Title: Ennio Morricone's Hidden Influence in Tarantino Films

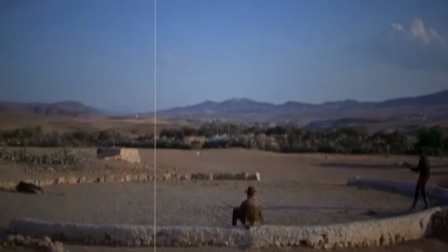(22:08)
and i'm just sitting on fucking when i first saw it i was clapping i nearly feel like morocco and he was so full of ideas and invention he couldn't help but innovate and just get better the fact that he would always find a way to incorporate something from the plot into the music
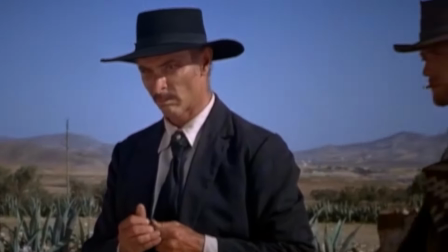(22:23)
and and therefore it was integral to the plot and it's just it's just an amazing scene so we get on to now another one of tarantino's crazy
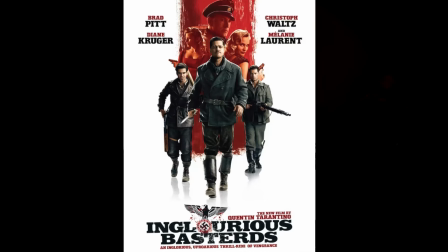(22:32)
excavated films this time in glorious bastards the bear juice scene what
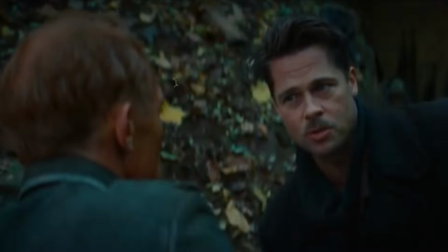(22:37)
i liked about it declan is he knows he's facing certain death the commander brad pitt's character is saying if you don't tell us this information you know who the bear jew is they're like the bear jews this guy comes out
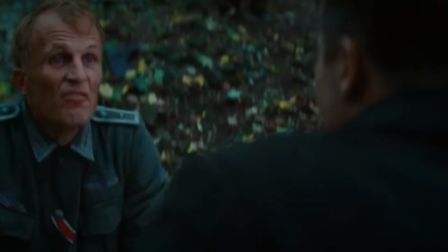(22:50)
with a baseball bat and caves people's heads in and he just refused to tell him the information and he died like it's one of the most courageous things even though i'm not rooting for the nazis that i have seen in a scene he knows he's about to get hit and what what is great about this scene is you hear him you don't see him you hear the bear during the tunnel like scraping the baseball bat along the walls and
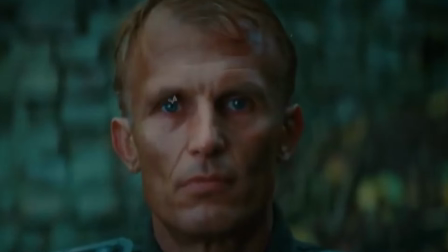(23:14)
it's a great build up of tension and along with that tension you've got the rise in any omori coney piece as he emerges to like a crescendo of like and it's just fantastic
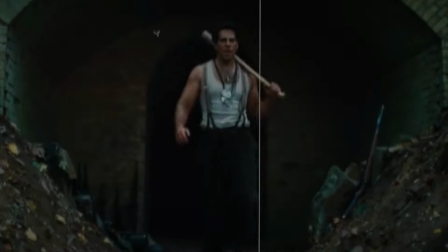and again a guy just walking out of a tunnel guy walking out of a tunnel but it takes it time it slows the moment down and it really
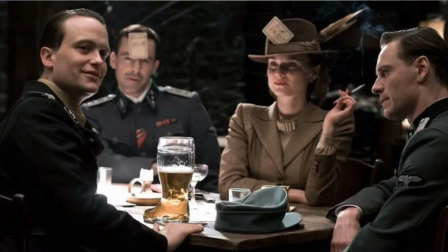(23:39)
gets you into the feeling of it and it just explores every aspect of it another great use in in glorious bastards is from ennio morricone's
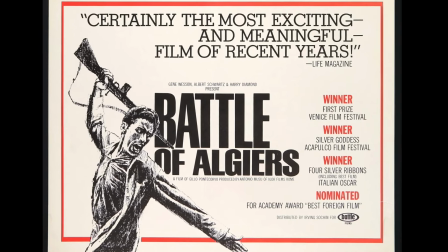(23:47)
score that he composed for the battle of algiers whereas that kind of it nearly sounds like a typewriter they've got that sort of thing
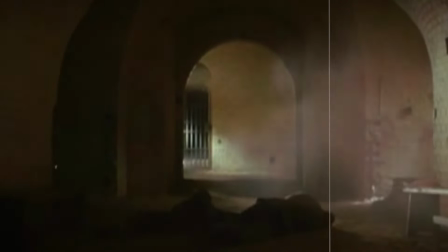(23:55)
going on and it's when they're getting broken out of prison the staging is very unrealistic because you have the german guy in his cell the bastards kind of walk
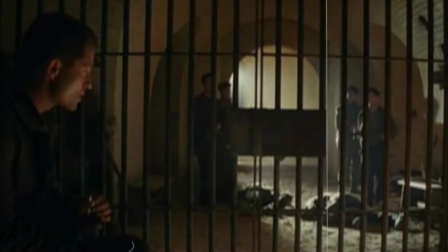(24:03)
into view one by one in different ways staging wise if you saw someone actually all enter a room like that you'd be like what are you doing why you
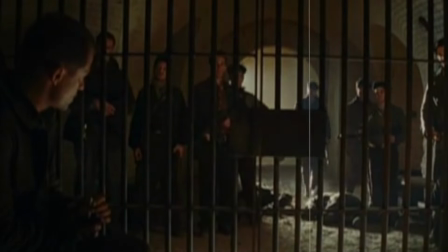(24:11)
did you choreograph this beforehand like what the fuck's going on but with the music it makes it plausible it makes it make sense in a weird poetic sense like that for me encapsulates what a tarantino film is supposed to make you feel like it's that charm and fun of the perfect moment the perfect dialogue the perfect action the perfect movement the perfect framing of the camera blended with the perfect music just to put a smile on
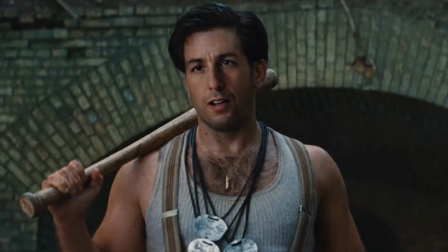(24:38)
your face instantly you know the bear duke was originally supposed to be played by adam sandler that would have been fucking great yeah that would have been for that would have worked actually yeah that would have been fantastic some films today seeing some films today if ennio was still alive have you seen
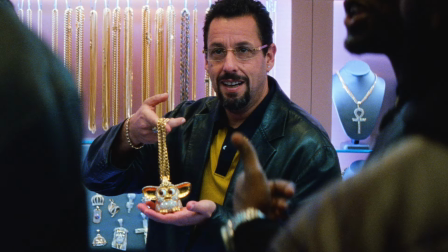(24:54)
any films today that you've you thought would have like suited his music i was watching uncut gems and i would have thought you know what ennio could
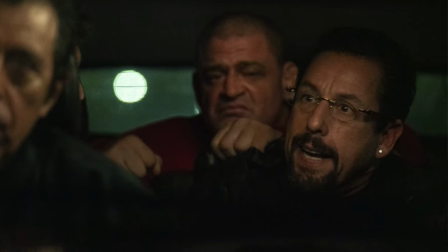(25:02)
have scored a fucking score for this that's a really interesting one i gotta say yeah last one i want to talk about actually deborah's theme there's a scene in once upon a time in america where they use it where it's just a perfect sort of leone-ish moment someone who loves leone's directing style and the way he puts a film together it's just a great scene to watch even in isolation without watching the whole film where it's when
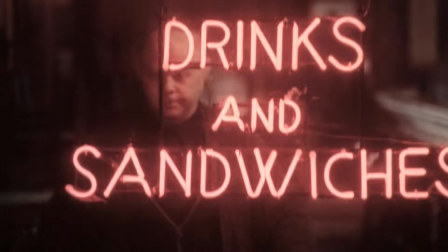(25:25)
noodles first shows back up and he gets in contact with big mo but you don't know that yet you're just looking through the window of big mo's diner
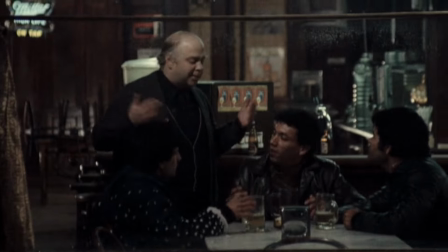(25:32)
the camera's panning back and forth but we're seeing it all from the outside and we're not really hearing any diegetic sound effects or anything and we can't hear him speaking because it's through a window but you see him he's working and whatever and then the camera pans up and the
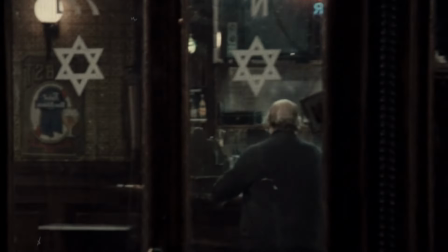(25:45)
music's starting to build he gets a phone call and he suddenly looks shocked and he rushes everyone out and it's an interesting thing where you're not hearing any sound you're getting all the music and the music is like building and it's beautiful and amazing but because you don't have context of what's happening and you don't have any sound so you're just looking it's nearly like silent movie acting you're just getting his performance in like its purest form accompanied with the